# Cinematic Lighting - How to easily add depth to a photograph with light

Today is a fun day because today I get to talk about how to shape light. How to make the lighting of your scene fun. Hey, this is Scott Weidenkivowitz, a storyteller with a camera talking about all the things photographers like you and I are thinking about. In this video, we are going to talk about light, and more importantly, how to make light look cool. So here's the thing. There are so many photographers out there teaching that you need to do lighting this way and that way and any way, and I am here to say, have fun with it. Have some freaking fun with it. Light is amazing. The things you can do with it, it's just so fun. It's one of my favorite parts about photography. It's what you can do with light and shadows and reflections and things like that. So my lighting setup and my scene for my YouTube videos has evolved over time. And I just want to do a quick walkthrough showing you just some of the simple things that I did more recently to give the sort of more three-dimensional, more depth to my scene. First thing we're going to do is worry about that background. So now the background is dark. I am dark. In fact, I'm not even lighting the background. But then we're going to turn on a light right there.
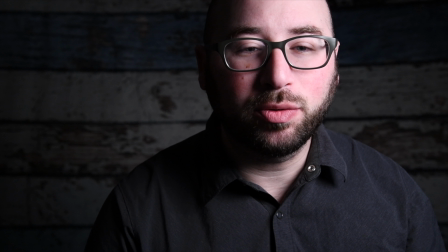[1:29]
Now here's the cool part. This light is set to 3200 Kelvin, and I know this because I got the remote to control it.
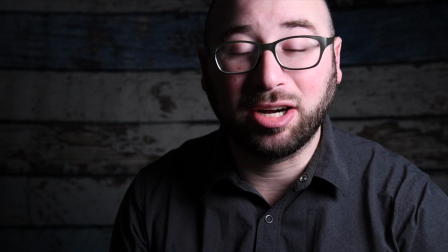[1:37]
It's set to 3200 Kelvin, which is more on the warmer side,
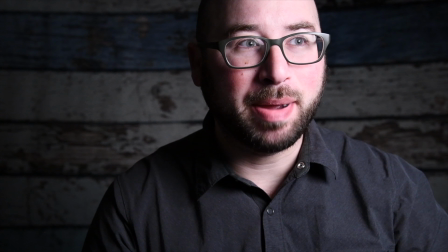[1:41]
and then it's also at the lowest possible power output, which I also have it really close to me.
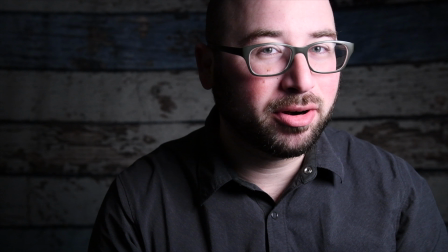[1:49]
Okay, so it's low power and also warm.
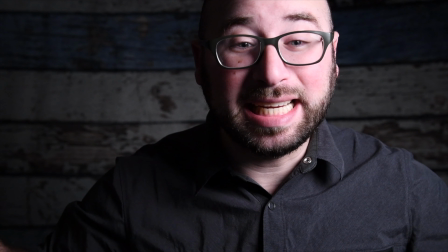[1:54]
That's the only thing lighting this whole scene right now.
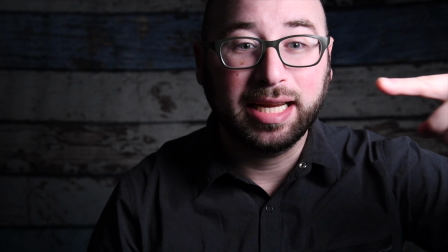[1:58]
The next thing I'm going to do is I have a reflector right here, right off the side of the frame.
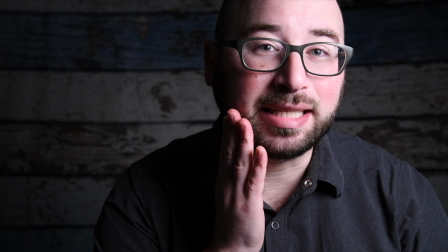[2:05]
And you can see that this whole side of my face is currently in shadow.
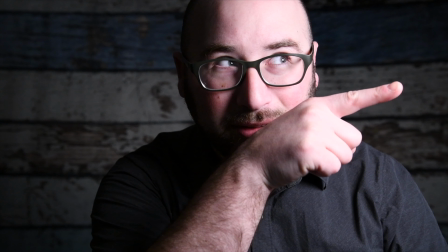[2:10]
Okay, it's because I'm being lit by only one light right there. So you can see bright, dark, right?
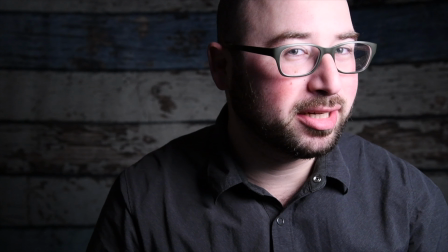[2:18]
Bright, dark. Okay. Now what we're going to do is I'm going to turn this reflector.
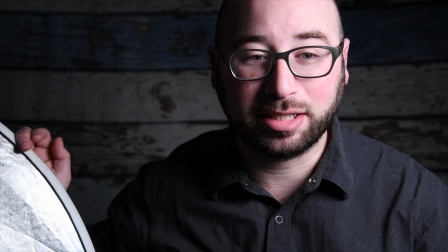[2:23]
It's on a little stand here. I'm going to turn the reflector so that it's facing me.
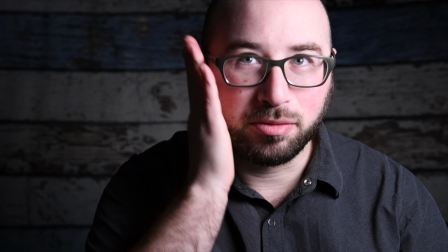[2:28]
And you're going to see as I turn it that the right side of my face is about to get more illuminated.
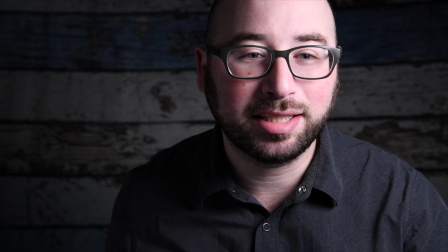[2:35]
It's going to fill in the shadows just a little. And there you go. Okay?
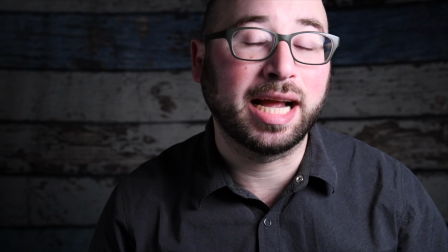[2:40]
So that added some more shape to the light, to my face. Okay? I might even turn a little bit more.
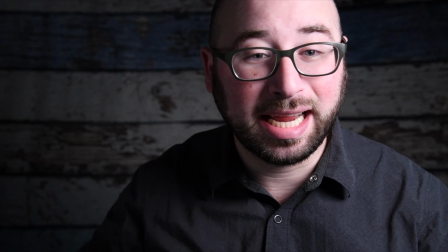[2:46]
The next thing we're going to do is we're going to turn on the light right there behind me.
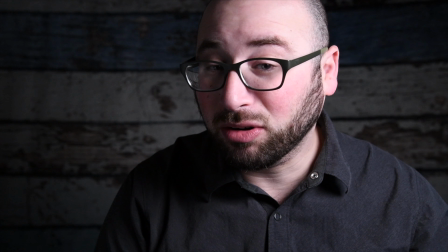[2:52]
And what it's going to do, it's going to add a nice rim light or hair light, whatever you want to call it, to the back of me and a little bit over the shoulder.
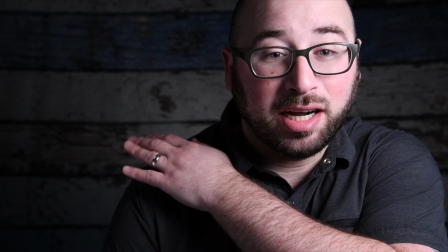[3:00]
Okay, it's going to do it on this side, on the darker side.
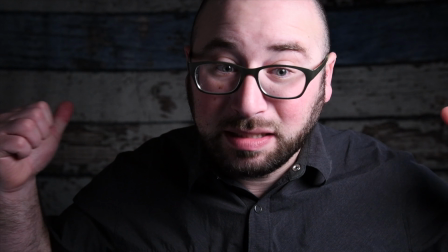[3:03]
It's going to illuminate me and sort of separate me from this background, which is dark, just a little bit.
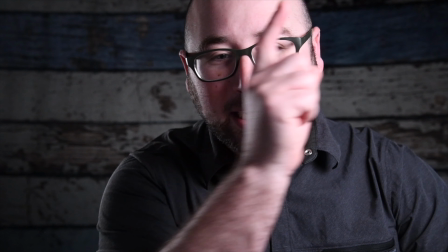[3:11]
We're now fully illuminated with a light here, a reflector here, and a light back there.
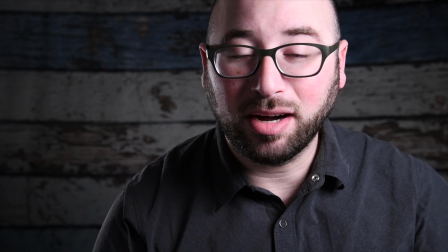[3:18]
You can see the little bit of light on my shoulder. It's separating me from the background.
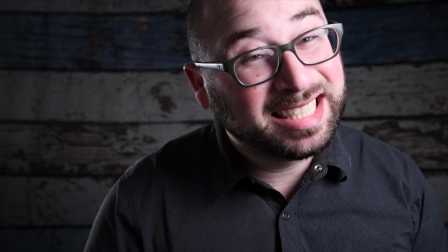[3:22]
And here's the cool part. The background's still not lit. There's no lights on it at all.
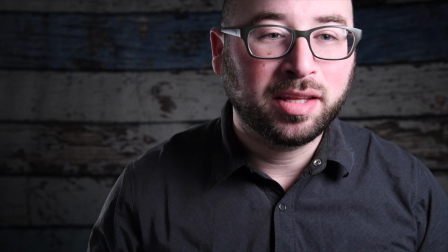[3:27]
It's just being a little bit of light bleed from the front light.
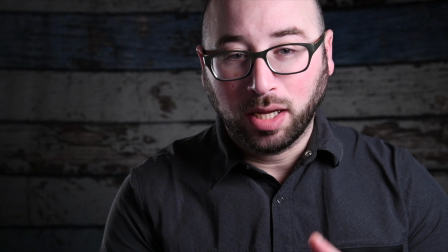[3:33]
So if I wanted to, I could add an additional light. For example, up on the ceiling behind me is a Philips Hue bulb.
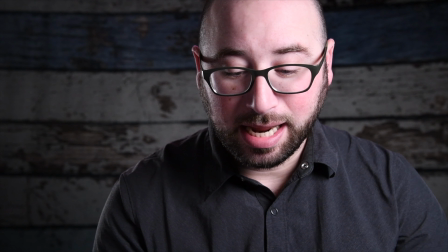[3:41]
I can open up the Hue app, turn on the light, and I can make it, let's say, a nice blue.
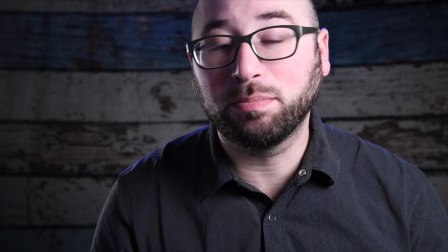[3:48]
Turn it up even more, and now you can see I've got a little blue tint on me, a little bit on the background as well.
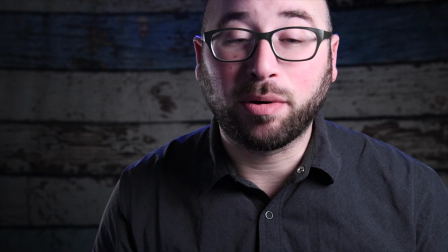[3:55]
That light that's above me also has a barn door, so it's going to, and a snoot on it really,
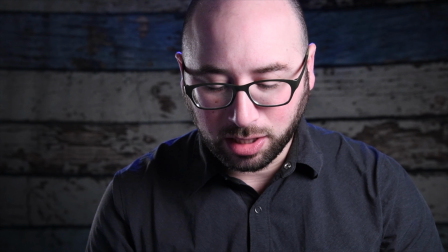[3:59]
or a grid, not a snoot, it's got a grid on it. So it's going to prevent the lights from getting too